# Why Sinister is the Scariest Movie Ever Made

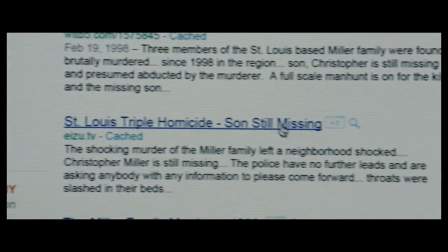True crime stories have been striking fear in people's hearts since the dawn of the horror genre.
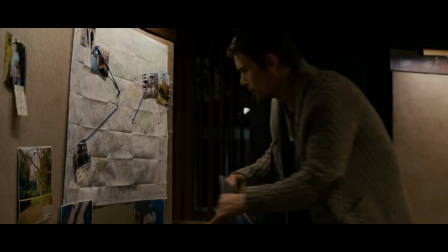That's another part of why Silence of the Lambs is so brilliant. People love to play a good game of Clue, and Sinister is no exception.
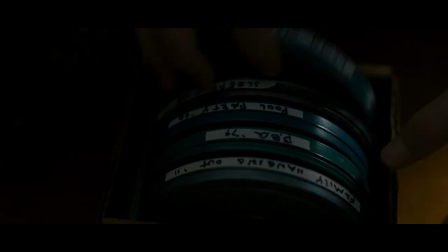But the clues found in this film are outright heinous. Watching the home movies that Ellison finds is definitely one of the most terrifying parts of Sinister.
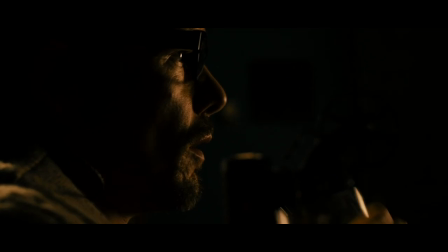But just as Ellison obsesses over the mystery, it's easy for us to obsess over it as well.
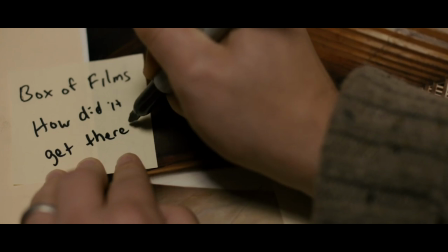Who made these films? Where did the box of home movies come from? Who is Bagul?
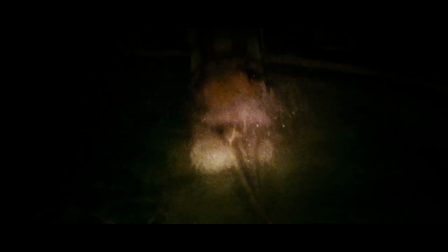There's a level of realism that comes from true crime plots. and these Super 8 films, the realism in it is just uncanny.
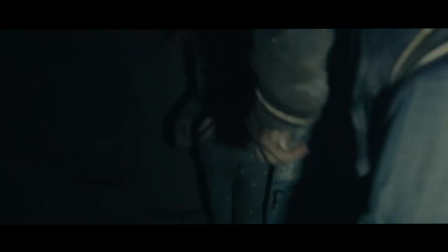One thing that loses me a lot of times in horror films is when they break reality and try to scare with visual effects.
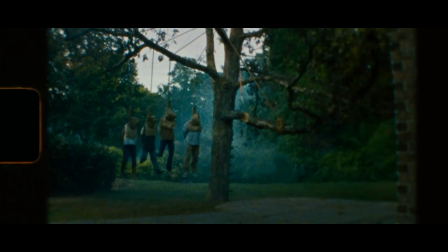However, there are no visual effects in these Super 8 films. Director Scott Derrickson even said that all these scenes are real. They really hung these people and even due to a mishap, they had to fire one of the stunt coordinators because he almost hung one of the actors. They actually pulled this family into the water and Bagul is standing at the bottom of the pool.
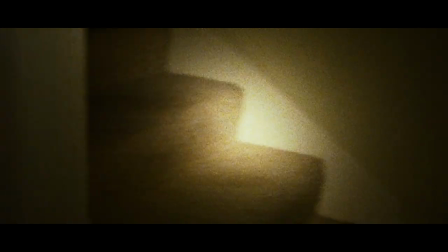Along with the realism of the Super 8 movies, Sinister does a fantastic job putting us in Ellison's shoes by making the movie visually dark.
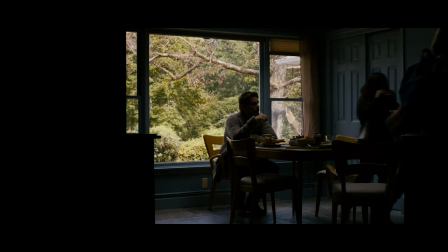Because for the weak Ellison is living in this new home, he locks himself up and is living in the dark.
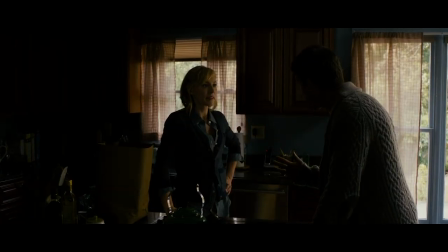And that's just a recipe to drive someone mad.
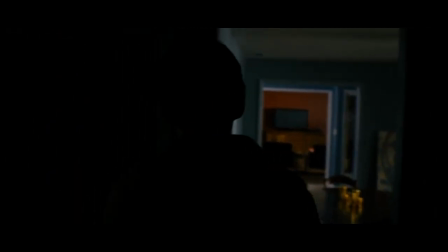75% of the film takes place inside the new home and all the scenes that just played are set in the middle of the day.
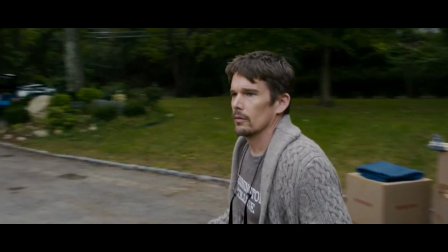Sinister never gives the viewer the relief and safety by being in the light.
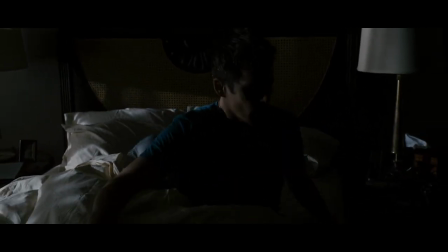It's like we're living in this nightmare with Ellison, and I think this technique really brings us closer to Ellison's process for solving these open murder cases.
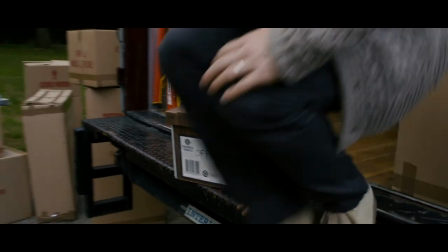These ideas show that with the horror tropes removed that the film becomes focused on this pursuit
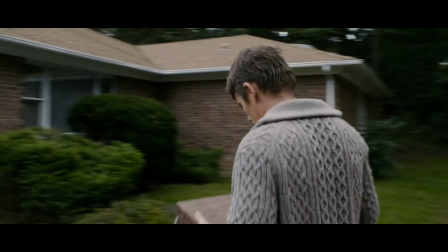of success and the mystery of these crimes that brought Ellison to the house in the first place.
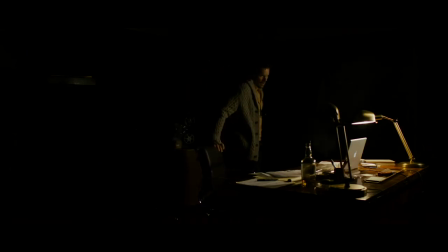But what I think really makes the movie so damn scary is not what I expected.
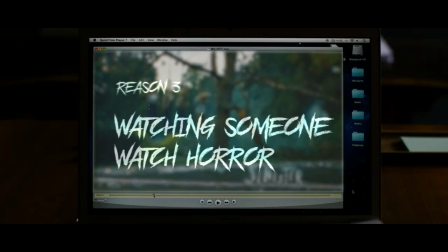I
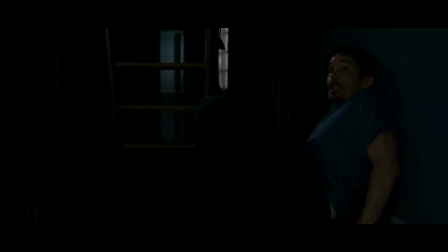wasn't totally sure of this theory when I first uncovered it, but I think it's the main reason why Sinister is so good at creating fear.
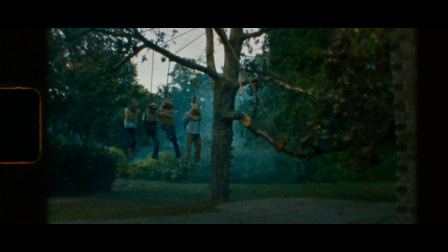When Sinister starts, we are introduced to the plot by watching the Super 8 film of Family Hanging Out, but I don't think anyone was immediately terrified watching this. Maybe more unsettled and disturbed, but now let's watch that scene again, this time when Ellison watches it.
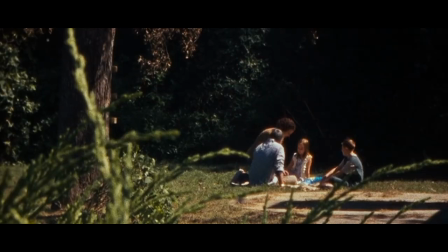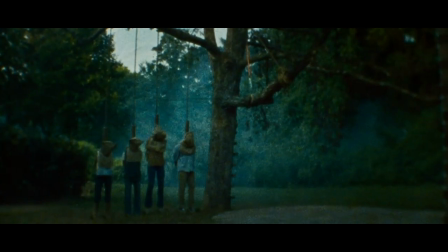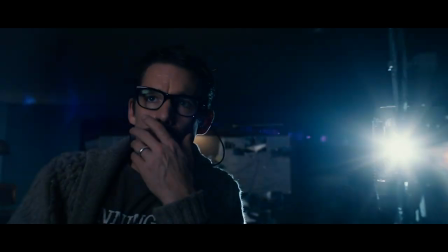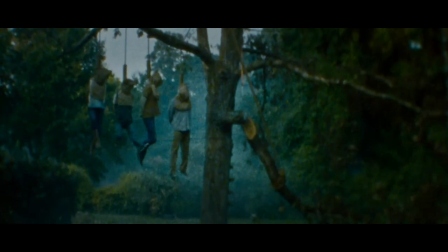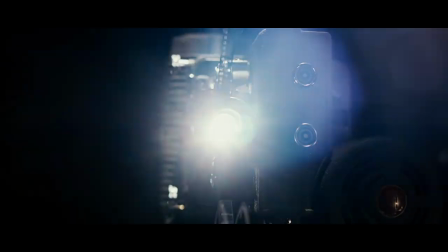way more impactful than us merely just watching it. The whole film is pretty meta when you think about it.
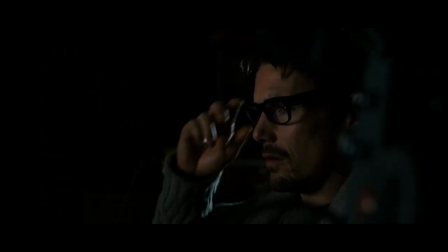It's basically the viewer watching Ellison watch these horror films. And now that I called it out, it's like, duh, of course it's more impactful.
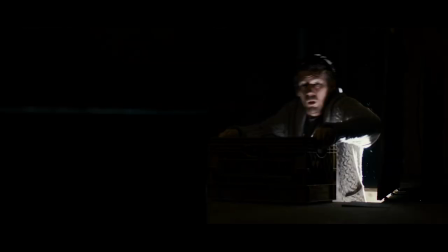Watching Ellison watch these Super 8 films comes with so much more context.
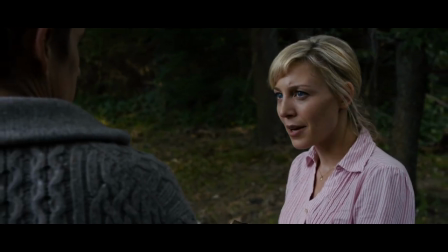How he found them in the attic, how his family doesn't know he's in the house of an open murder case, and how Ellison has this evidence that the police doesn't,
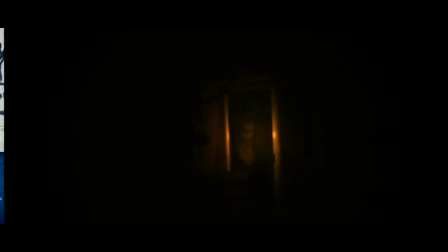and he's trying to uncover the serial killer behind these films.
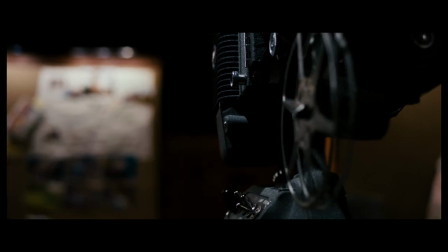But I want to illustrate my point by looking at a classic scene in horror that you'll probably recognize.